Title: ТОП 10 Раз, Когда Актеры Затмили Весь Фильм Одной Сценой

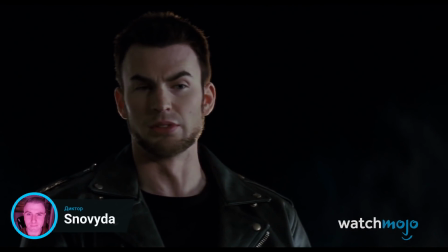(0:04)
Привет и добро пожаловать на WatchMojo! Сегодня мы обсудим топ-10 лучших актерских работ всего в одной сцене.
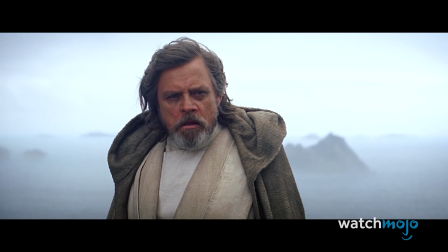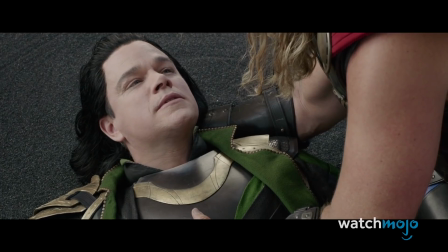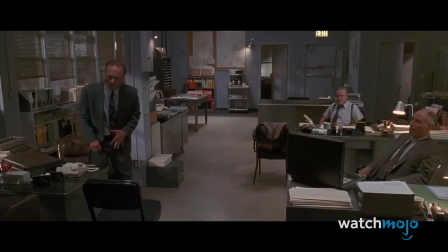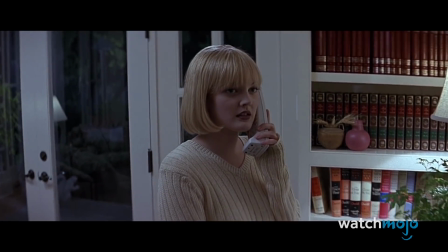(0:32)
В этой подборке мы собрали всех актеров, которые сыграли важную роль всего в одной сцене фильма.
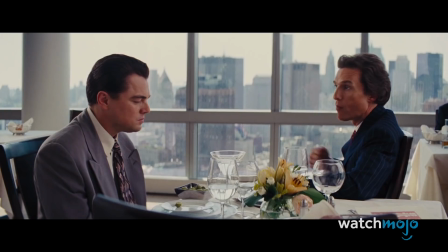(0:38)
А какая сцена затмила весь остальной фильм, по вашему мнению? Дайте знать в комментариях.
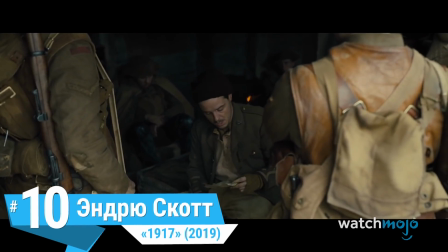(0:44)
Номер 10. Эндрю Скотт. 1917.
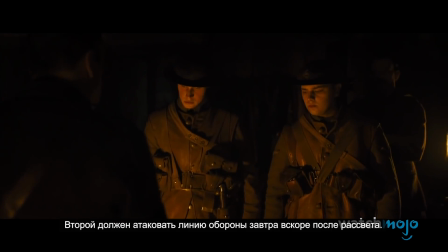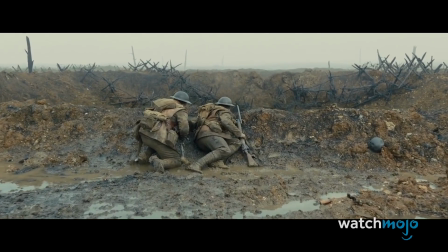(1:00)
Этот фильм о Первой мировой войне рассказывает о двух обычных солдатах,
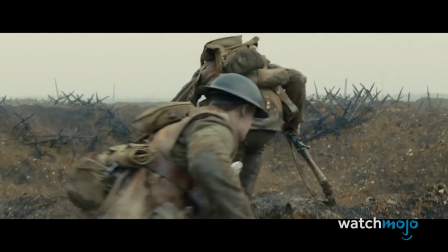(1:05)
которые пробираются через оккупированную Францию, чтобы донести жизненно важное послание на фронт.
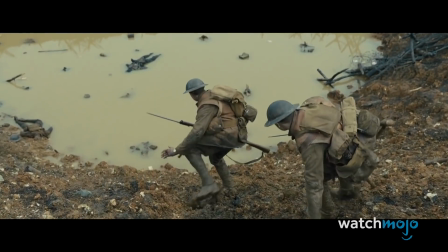(1:11)
В главных ролях два относительно неизвестных актера, чтобы подчеркнуть их обыденность.
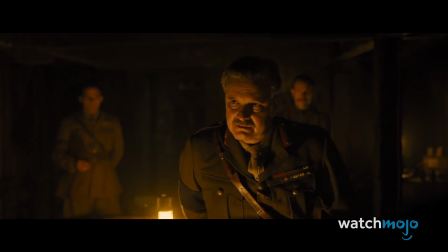(1:16)
А их начальников играют известные персоны вроде Колина Ферта и Бенедикта Камбербэтча.
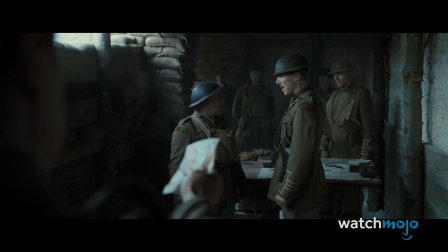(1:21)
Это отсылка к тому, что генералы и другие высокопоставленные чиновники были знаменитостями.
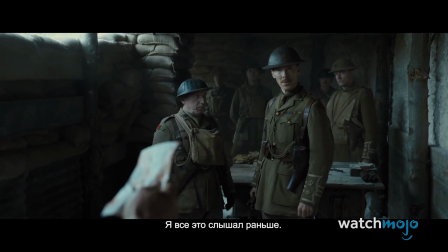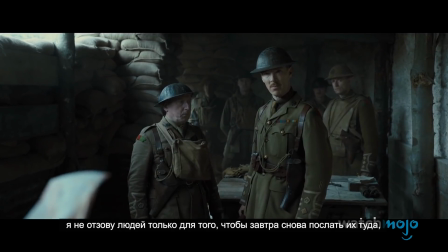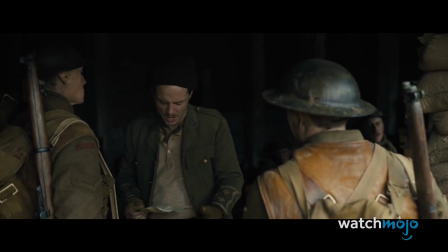(1:37)
Но больше всего выделился Эндрю Скотт в роли разочарованного лейтенанта Лесли, который болезненно бормочет про ужасные вещи на войне.
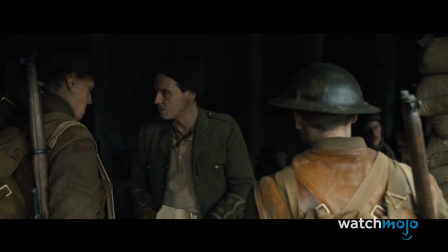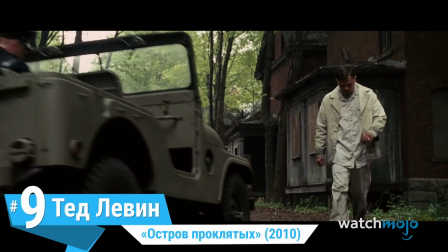(1:55)
Номер 9. Тед Левин. Остров проклятых.
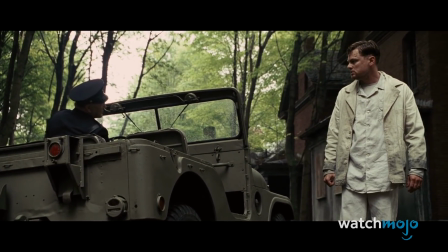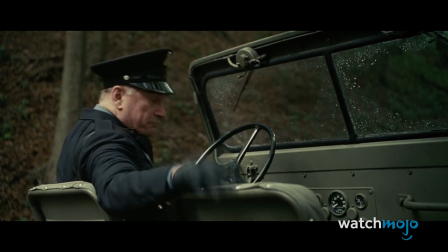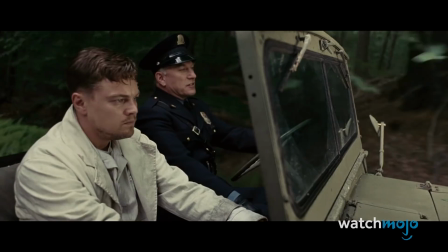(2:11)
Надзиратель тюрьмы для душевнобольных Тед Левин за свое короткое экранное время создает истинное чувство угрозы и дурных предчувствий.
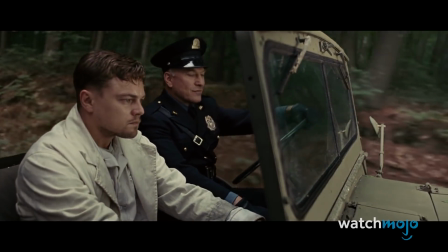(2:20)
В этом параноидальном триллере он появился в идеальный момент, чтобы поднять планку и расшатать героя Тедди и зрителей.
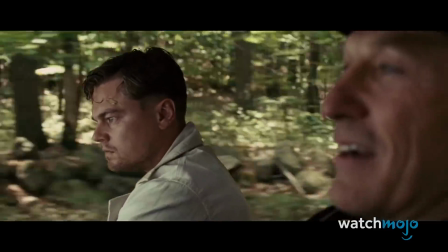(2:27)
Размышляя о человеческой природе, он толкает пугающе мрачную речь о том, насколько тонкая грань между вежливостью и жестоким насилием.
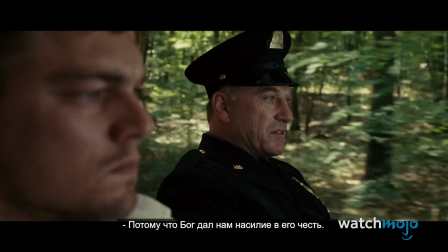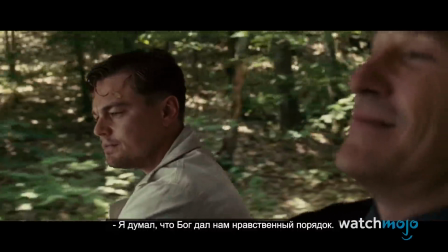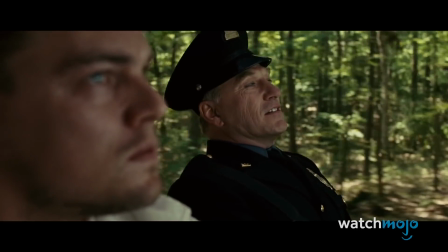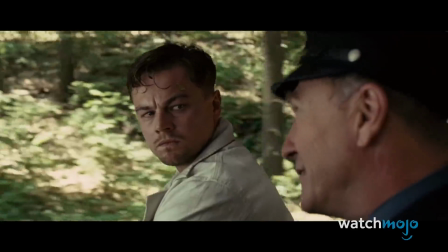(2:54)
А пересмотр только делает все лучше. Ведь невероятный финал раскрывается с большей глубиной благодаря зловещей игре Левина.
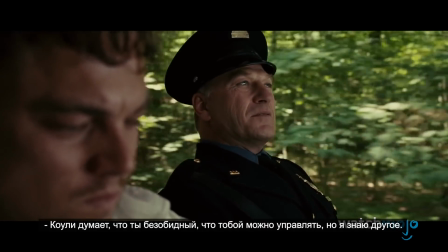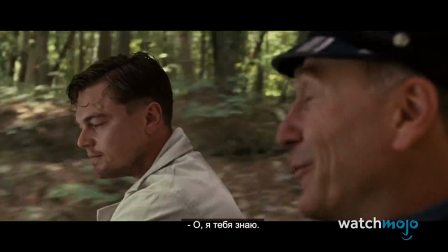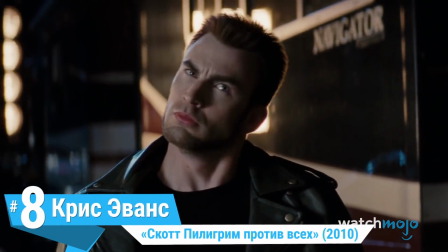(3:14)
Номер восемь. Крис Эванс. Скотт Пилигрим против всех. Эвансу не привыкать к персонажам комиксов.
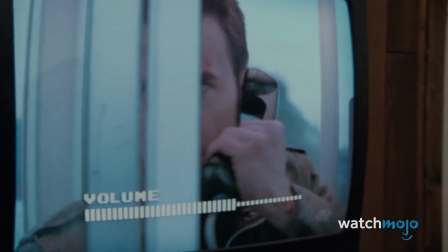(3:21)
Тут он играет второго злого бывшего Рамоне, Лукаса Ли, и Скотт должен победить его.
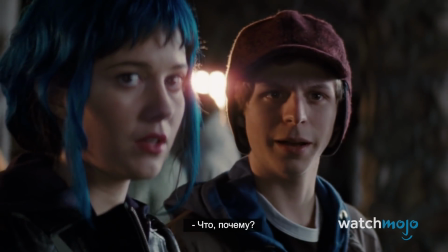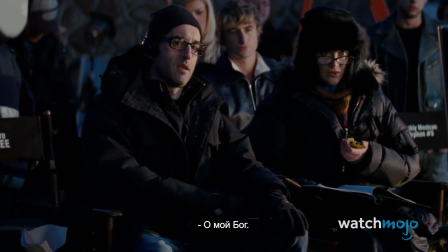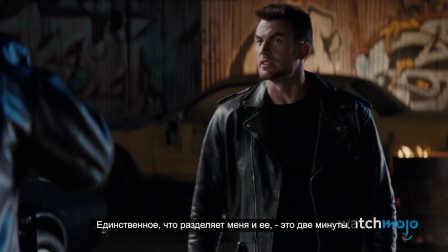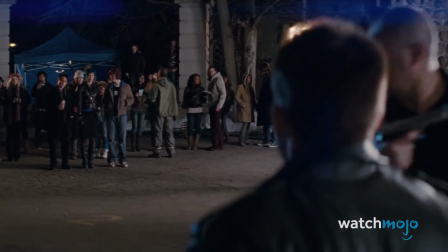(3:43)
Лукас оказался не только крутым скейтером, но и хорошим актером, а Эванс привнес в дерзкого антагониста фирменную харизму и обаяние.
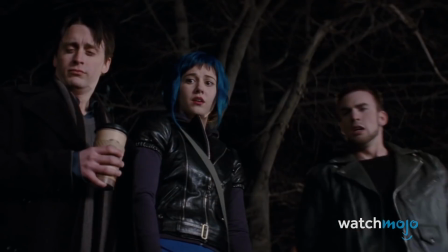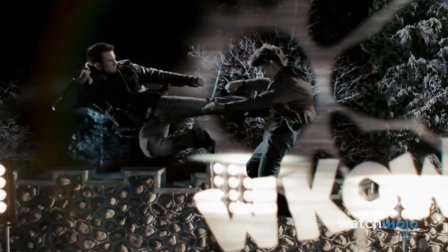(4:01)
Чванство и чрезмерную браваду нелегко забыть, и это идеально вписывается в безумный мир, вдохновленный видеоиграми и комиксами.